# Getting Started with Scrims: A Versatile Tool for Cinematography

In this video, we're going to show you one of the most versatile lighting tools every creator should be using. This lighting tool can diffuse, bounce, block, and cut light. It's a piece of gear you will see on almost all film and commercial sets. That tool is Scrim.
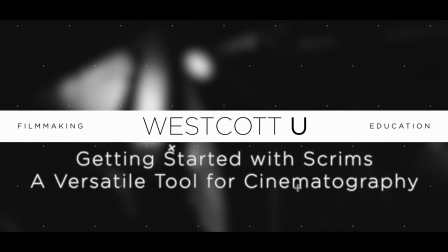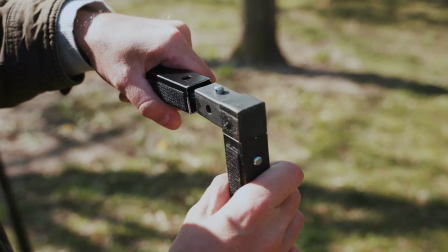Scrims are a modular light control system made of interchangeable tubes, connectors, fabrics,
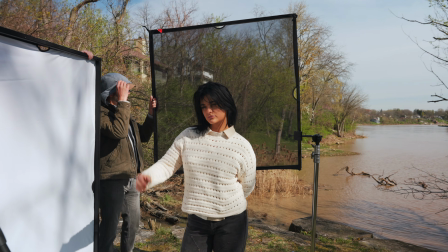ranging in sizes from 1x1 to 8x8, allowing you to precisely shape and soften light according to your needs. The most common way you will see Scrim used is to diffuse a light source.
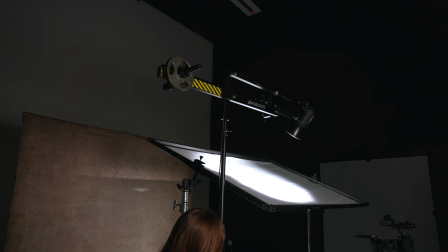This can be great for making hard light softer, combining multiple lights into a singular source, or lowering the output of a light you don't have control over, like the sun.
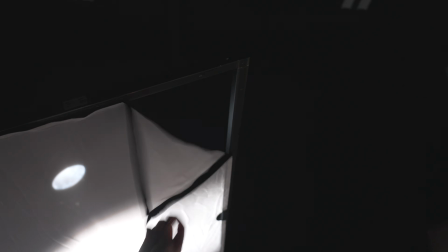Today we're using Westcott's Scrim Jim Cine System, which offers several diffusion levels providing different qualities of light for your work. Another significant benefit with the Scrim Jim Cine System is the ability to mount two pieces of diffusion on it, giving you even more options for light control. For the first setup, we'll showcase a variety of different diffusion materials and their effect on your subject.
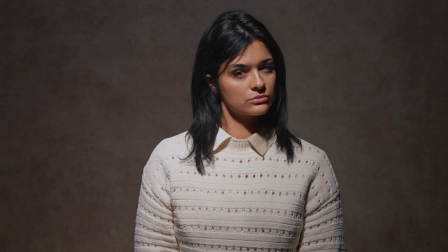We started with a basic medium shot in studio with a Westcott L120B boomed overhead in a butterfly position.
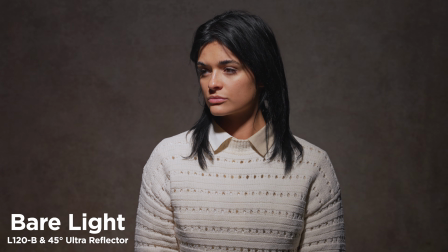As you can see, with just the light and its 45-degree reflector, the lighting's very harsh and gives us a lot of contrast and sharp shadows.
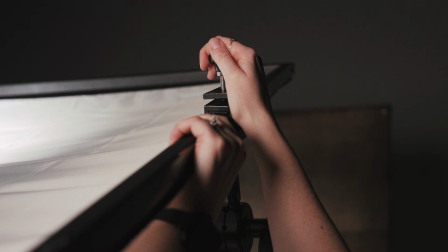To soften those shadows, we placed a 4x6 Scrim Jim Cine frame between our light and subject.
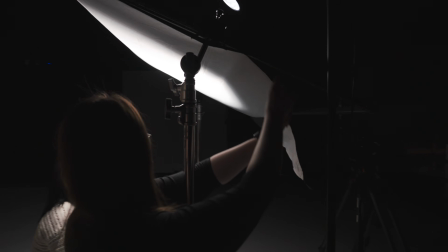This allows us to attach scrim fabric and reduce the contrast and sharp edges of the shadows.
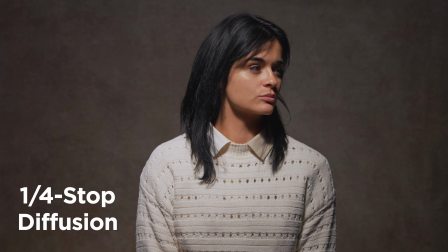The first diffusion fabric we use is the 1/4 stop silk, which provides a subtle difference from the bare light.
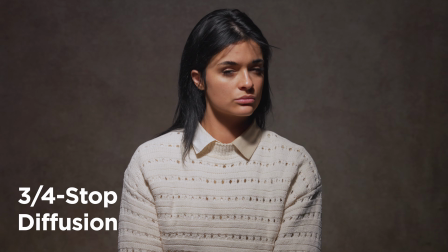Next, we have a 3/4 stop, which again is another subtle step up in softness compared to the 1/4.
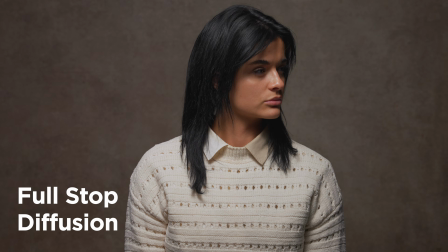Then, when we jump up to the full stop diffusion,
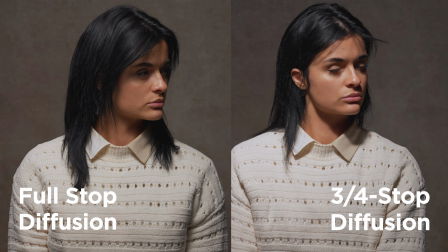this significantly enhances our light quality on our subject and spreads it out more evenly on the background as well.
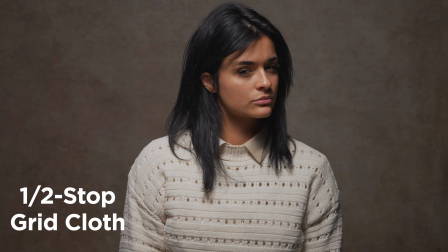Next, we'll look at the 1/2 stop grid cloth, which is thicker and has a slightly warmer profile.
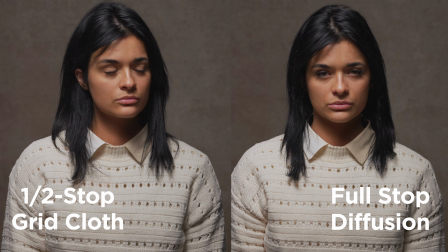And due to the grid pattern on the cloth, it spreads the light a little more evenly than silk.
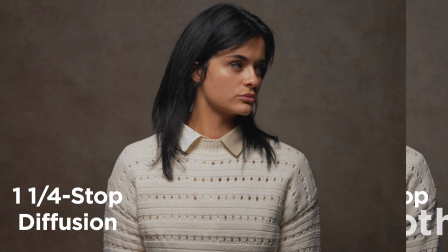Finally, the 1¼ stop silk offers a soft, subtle difference compared to those previous fabrics, providing us the softest quality of light. With all of these diffusion fabrics, you can see how many options you have to dial in a look.
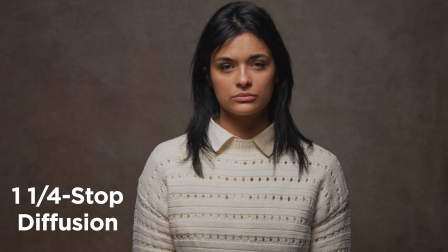Each job and shoot requires different tools, and these allow you to achieve very different looks.
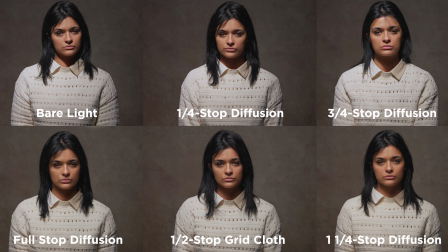Next, let's look at bouncing light. Bouncing light off a scrim is a great way for filling shadows, and like diffusion, it helps reduce unwanted contrast on your images.
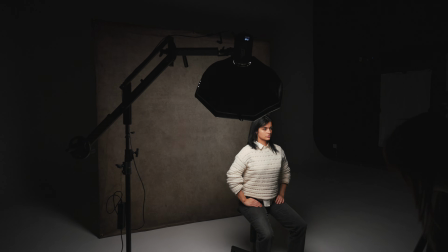For this setup, we placed a Rapid Box Octa S on our L120B and set it off to the side of our model,
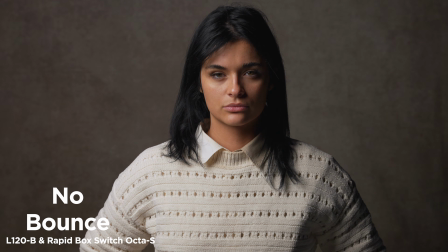creating a strong shadow on one side of her face. If you need even more light, that's when you'll bring in a bounce.
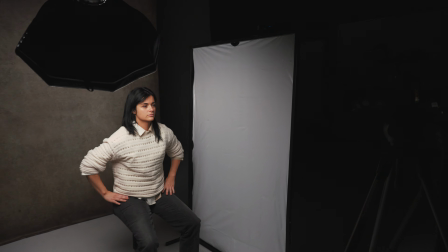We set a 4x6 Scrim Jim Cine frame with feet off to camera right and added a white bounce fabric.
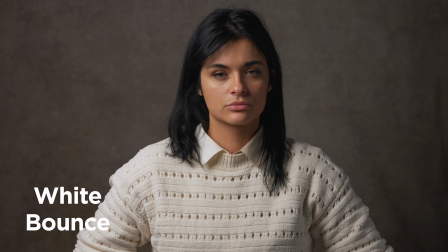This significantly raised shadow levels for a more even image. On the opposite side of the white fabric is the silver. The silver is slightly brighter and adds more specular highlights to your subject.
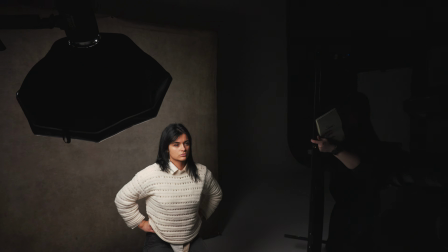Next, let's look at the unbleached muslin and black fabric.
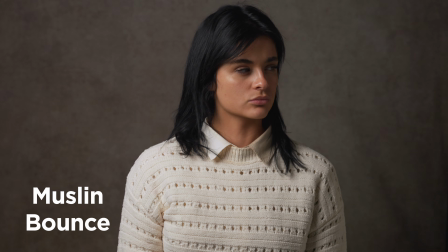The unbleached muslin provides a soft fill like the white, but with a warmer, more natural look, which is very good for skin tones. And I'm also using the unbleached muslin material as well to bounce light to my shadow side from my key light.
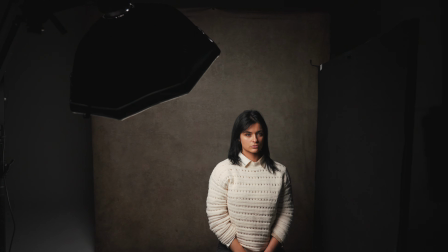The black material on its opposite side is great for negative fill, maintaining more contrast and shadows in your image.
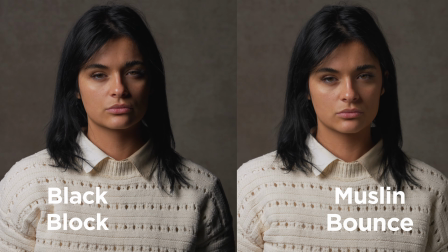This is especially necessary in tight environments where light bounces around way too much.